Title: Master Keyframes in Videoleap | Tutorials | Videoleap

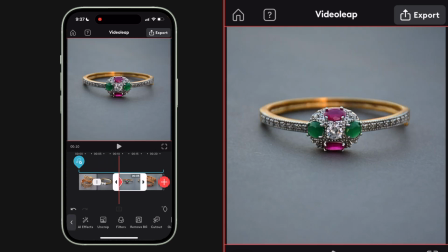3:58 On this next shot, I'm going to add a keyframe and zoom in and pan up a little bit on the image,
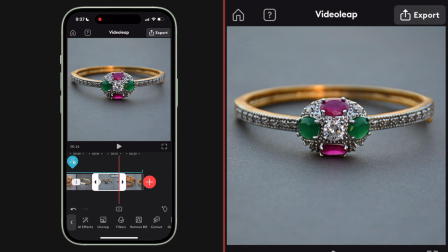4:05 cue up my playhead to the end of the clip, and I don't have to create another keyframe,
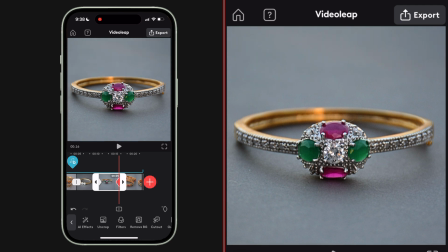4:10 remember, because I already made one, and I'm just going to bring the image down to center frame.
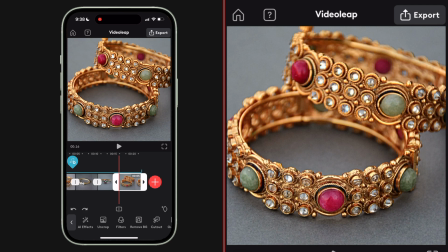4:15 And on this last shot here, I'm going to cue up my playhead at the beginning, of course,
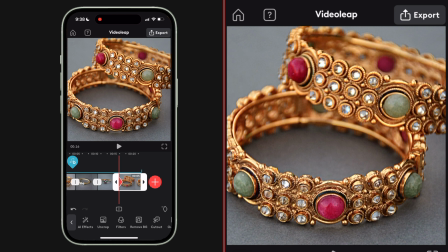4:20 hit that keyframe button and zoom way in on these bracelets, cue up my playhead to the end and zoom out.
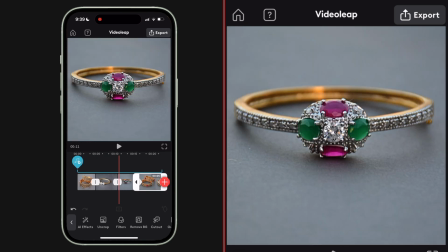4:27 So now if we run through my timeline, you can see this looks so much more dynamic than just these still images, but we can do a lot more with this as well. I'm gonna use keyframes to make some interesting transitions between these shots too. First, I'm gonna start with a basic dissolve.
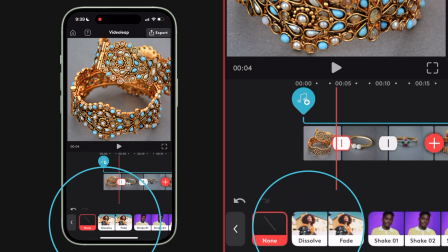4:41 So I'm gonna click this white button in between the clips and select dissolve and the next one and the next one.
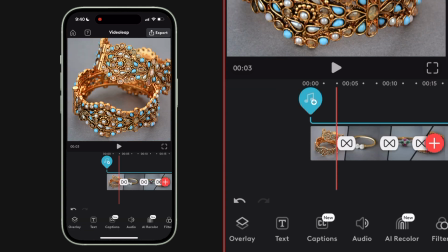4:48 So we've got basic fades in and fades out. Now I'm going to go back and look for the effects layers and I'm going to choose these rays.
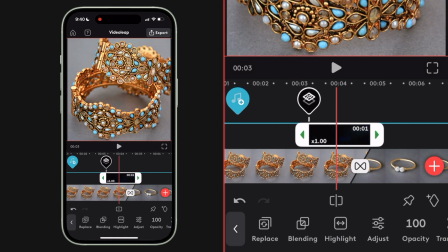4:56 And now these rays have been applied over my clips. I'm going to click on this rays and select the highlight button.
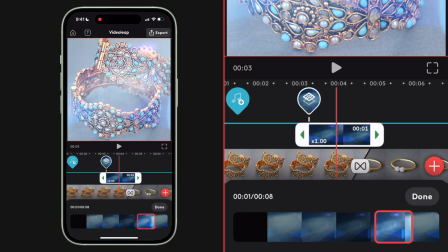5:03 This allows me to choose what part of the rays animation I want to use in my video.
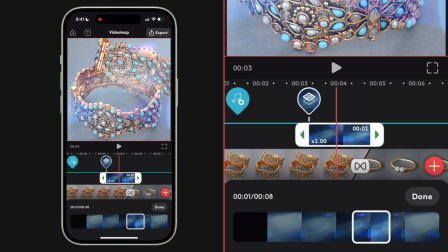5:10 And I want to select a part that's like really affected where I'm really seeing that light.
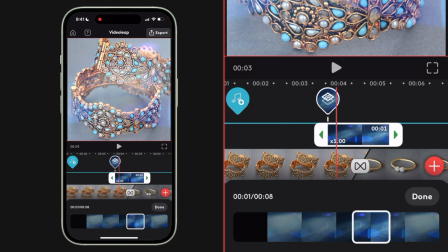5:14 Now I'm going to reposition the ray so it's perfectly centered over my transition, over my cut point between these two shots.
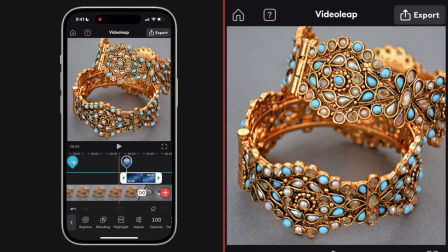5:21 And I want to use keyframes to make these rays fade in and fade out. So before I do that, I'll just play it back so you can see how abruptly they appear and disappear.
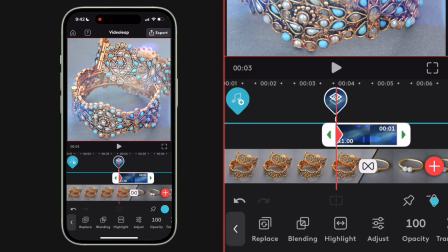5:30 So again, I'm going to cue up my playhead to the beginning of those rays, hit that keyframe, and then on the opacity line, I'm going to dial it down.
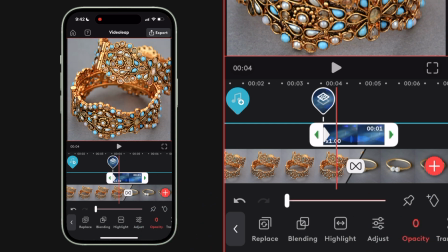5:38 I'm going to move down a little bit in my timeline and bring up that opacity to 100.
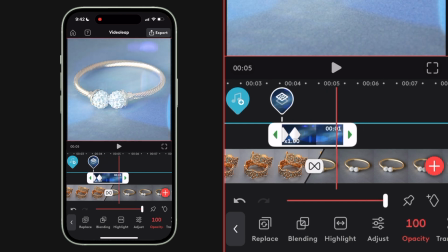5:44 Then I'm going to move even further down in my timeline, make my hold keyframe. Remember, we talked about hold keyframes. It's going to keep that opacity at 100 for that duration between those two keyframes. And then move down a little bit more in my timeline and dial it all the way down. So now we've taken just a basic dissolve transition and keyframed in a more interesting look.
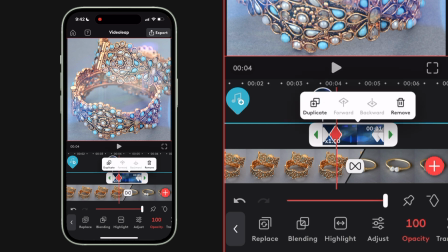6:02 I am going to select that effect and I'm going to duplicate it.
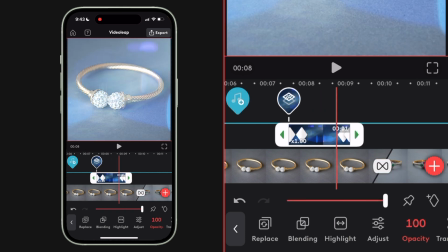6:07 And I'm going to move the duplicate down in my timeline over this transition. I'm going to hit the highlight again.
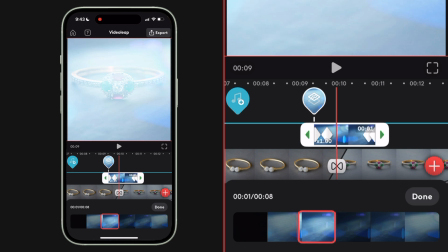6:12 And we're going to select a different part of that ray effect so it doesn't feel like the same effect over and over.
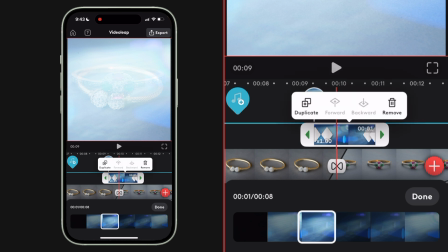6:18 Variety is super important when you're editing your videos. And then one more time, I'm going to duplicate that ray effect, long press,
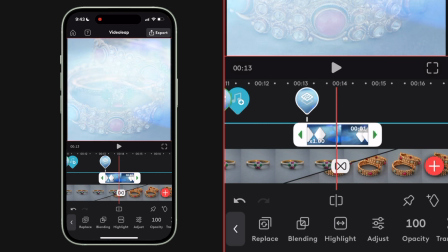6:26 reposition it over the next transition, hit highlight, and just select something else.
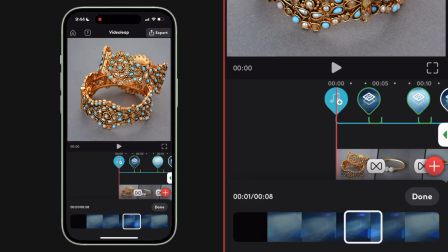6:31 All right, to finish this up, let's add some text and keyframe that too. So let's go back to our main menu and find the text tool.
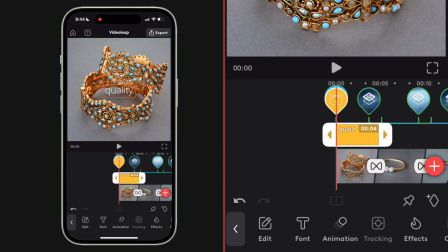6:39 I'm going to modify the content of my text. And I'm going to change this font. Let's select meow. And now let's change the color of this text. And let's add a background to this text to really help it pop off the photo. Okay, now let's change the color.
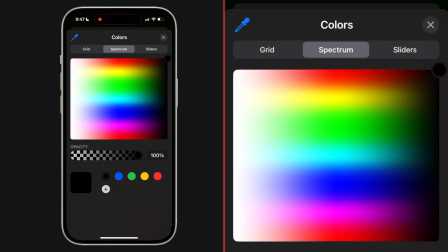6:55 I'm going to hit the color swatch, grab that eyedropper, and pick a color out of my frame.
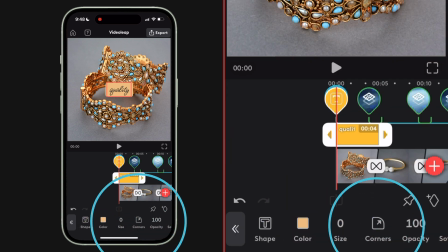7:01 A lot of this jewelry is gold, so I think I'm gonna go gold. And I'm going to grab the corners tool and really round out those corners so I get more of a pill shape.
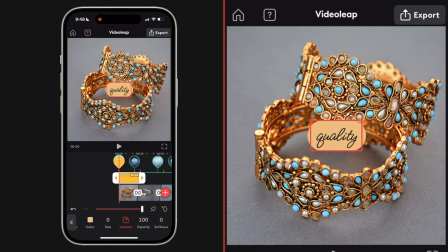7:09 Then with two fingers in my playback window, I'm going to scale this up.
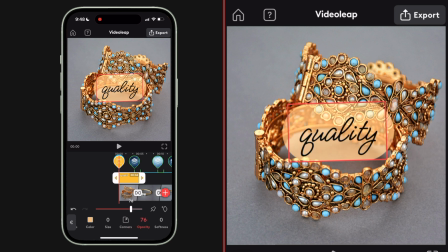7:13 And I think I'm going to bring down the opacity a little bit on that background and reposition this a bit. Now I'm going to add another word of text to this, but I need to make it a separate element because I want to use a different font.
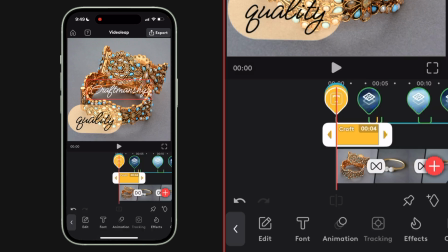7:23 So we're going to go back to the main menu, drop in another text box. I'm going to make the font Montserrat, and we're going to make it black too.
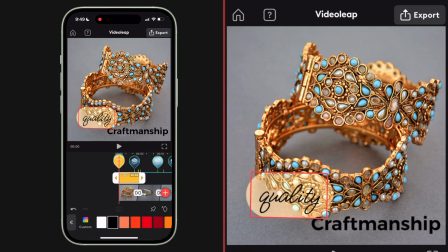7:30 I'm going to shrink it down, and I'm going to reposition and resize both of my text elements until I get them to a place where I'm happy with the way they look.
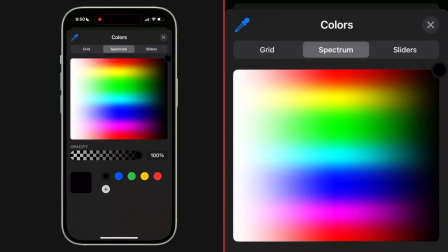7:39 I'm thinking, though, I want to go back and change the color of my second line of text.
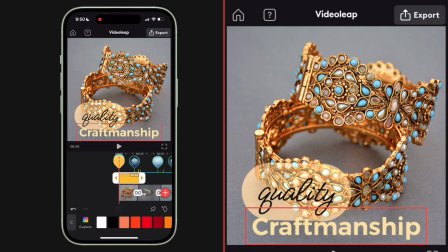7:44 So let me do that. It's my prerogative to change my mind. And I'm going to add a drop shadow to that as well. All right, now we're going to keyframe these two text elements. As you know, I've already got my composition where I want it.
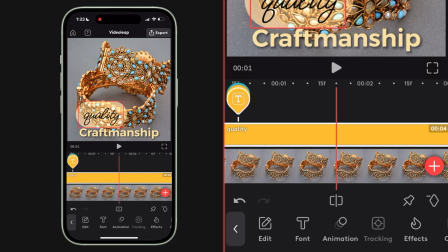7:56 So I'm going to cue up my playhead to the middle of this first text that says quality, and I'm going to add a keyframe here. But I'm not going to change the position.